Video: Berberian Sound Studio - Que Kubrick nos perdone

En los tiempos que vivimos es complicado encontrar cineastas que destaquen por salirse de lo común. Cuando alguno lo consigue, puede ver como un gran grupo de adeptos crece a su alrededor. Sin embargo, y por desgracia, muchos no llegan hasta ese nivel. Este es el caso de Peter Strickland. El director británico es una de las sorpresas que me brindó el pasado año.
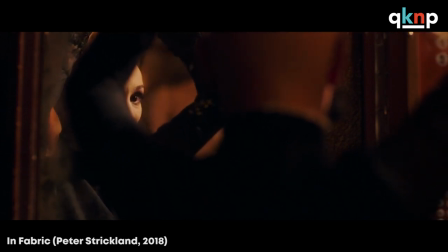Posee uno de esos estilos característicos tan difíciles de comprender hoy en día. Y es extraño que a nuestras salas llegue alguna de sus cintas.
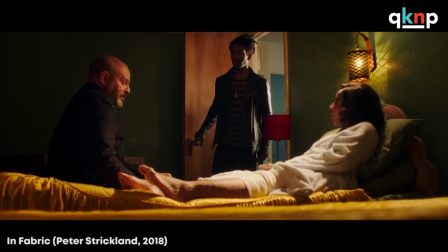Infabric causó diversas sensaciones y críticas dispares allá por donde pasó.
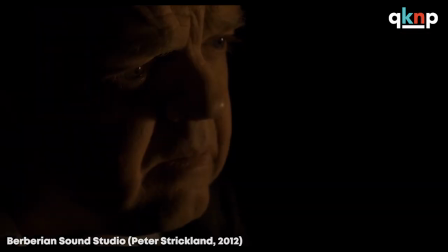Pero para comprender su cine debemos centrarnos en Berberians Sound Studio. Esta película es un arma de doble filo,
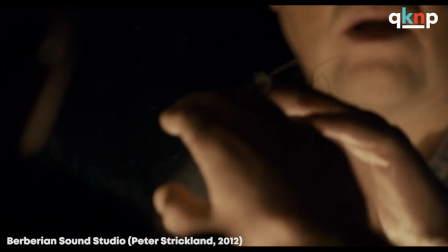pues el espectador debe saber a lo que se enfrenta y tener cierto bagaje para comprender el trasfondo que nos ofrece Strickland,
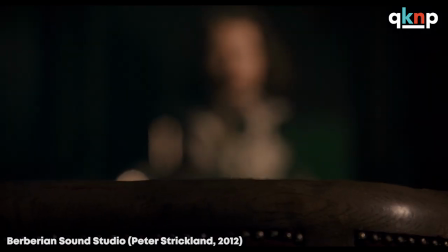reflejado en gran parte de su filmografía y evidentemente inspirado en el guiálo italiano.
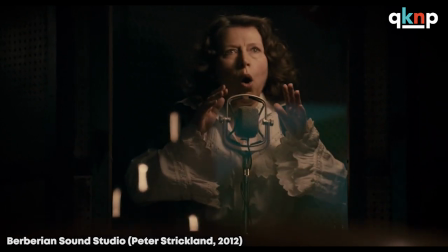Junto al neorrealismo y al spaghetti western, en Italia, cineastas como Mario Bava o Helio Petri comenzaron a escalar una montaña que encumbraría a Darío Argento,
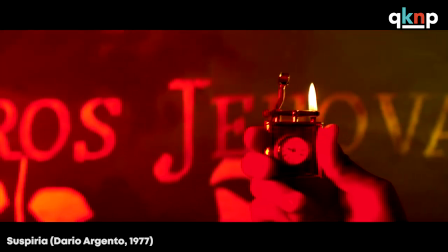creando una corriente cinematográfica que no se entendería sin su suspiria o profundo roso.
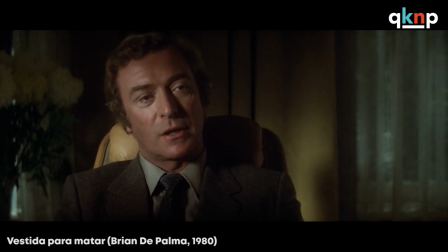Un estilo que Brian De Palma también se encargaría de dar a conocer en todo el mundo con sus primeras películas, sobre todo con Vestida para Matar. Caracterizado por su poco pudor a la hora de tratar sus atroces y sangrientas escenas, Strickland usa esta idea como base para tratar su historia.
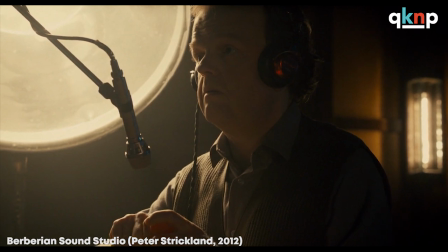Impecable como siempre Toby Jones, es Gilderoy, un sonidista inglés especializado en la realización de Foley,
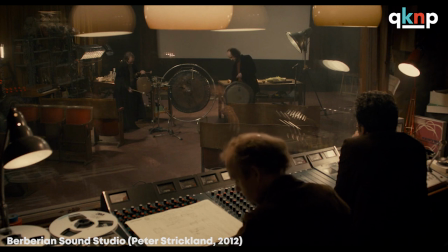que viaja al estudio de sonido Berberian, en Italia,
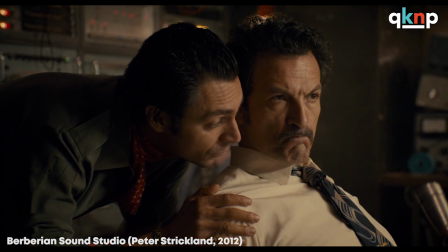para trabajar en la nueva película de Santini, el ficticio mejor director de Gialo en los 70,
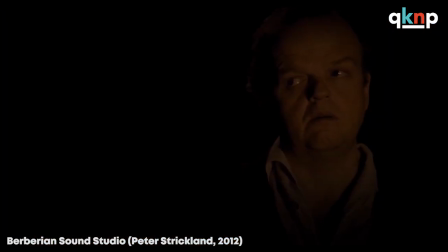una corriente que Gilderoy desconoce.
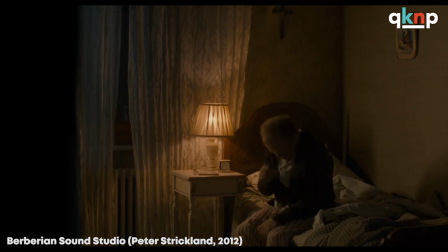Personificándonos en todo momento en la piel del protagonista, vamos adentrándonos en una trama que a cada segundo se vuelve más incomprensible.
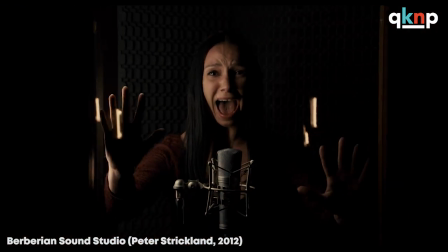Los colores negros y la oscuridad potencian las situaciones en las que la propia película va sumergiéndonos,
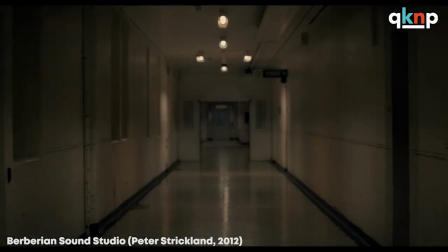convirtiéndose poco a poco en un guiálo en sí que va engullendo a Gilderoy.
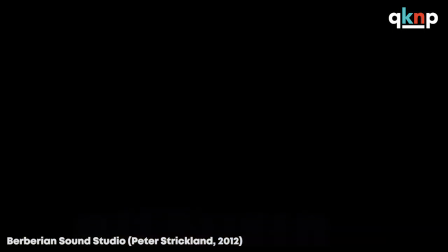El punto fuerte de esta película es a la vez su punto débil. Para aquellos que estén más familiarizados con este género, cada sonido que crean los protagonistas les hará concebir una potente imagen visual basada en sus conocimientos de guiálo.
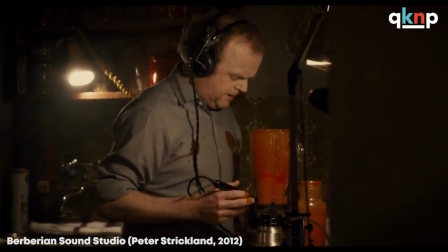Los que no entiendan a qué cintas se referencian, pierde en gran parte de la experiencia que propone esta película.
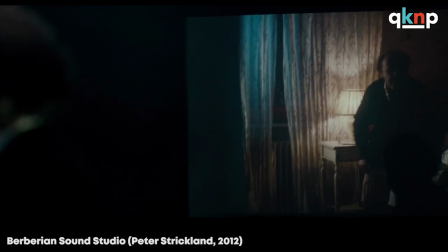Un experimento de introspección,
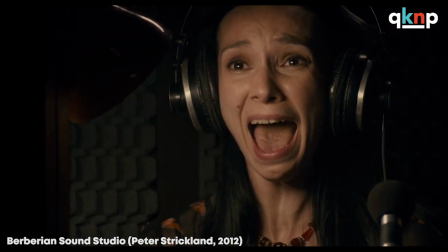que provoca estímulos en el espectador sin necesidad de mostrar explícitamente nada de lo que ocurre en la cinta,
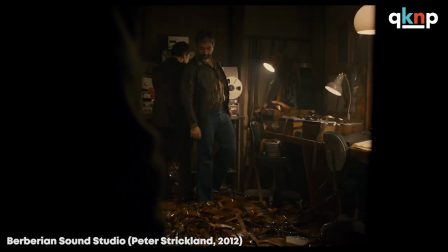y que funciona a la perfección si has adquirido los mimbres básicos para ello.
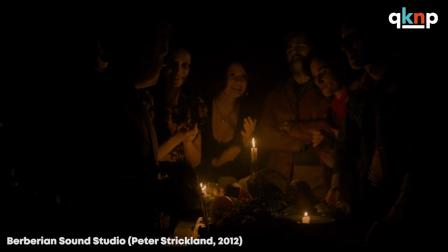Street Clan consigue imprimir en toda la cinta la fuerza y controversia que proyectaban los autores que referencia.
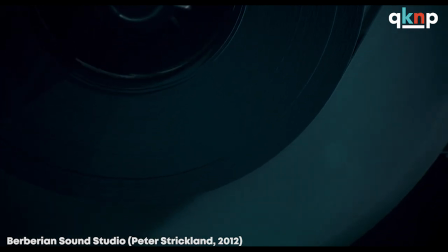De hecho, en la banda sonora, a cargo del grupo Broadcast, encontramos ciertos destellos de Goblin,
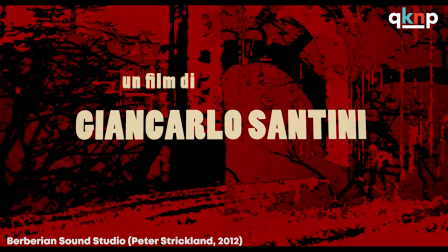compositor de cabecera de Argento, que potencian aún más si pueden los tenebrosos dibujos rojos y negros de los títulos de crédito. En definitiva, una película a tener en cuenta entre las mejores de la década y un cineasta que apuntara a la lista de indispensables.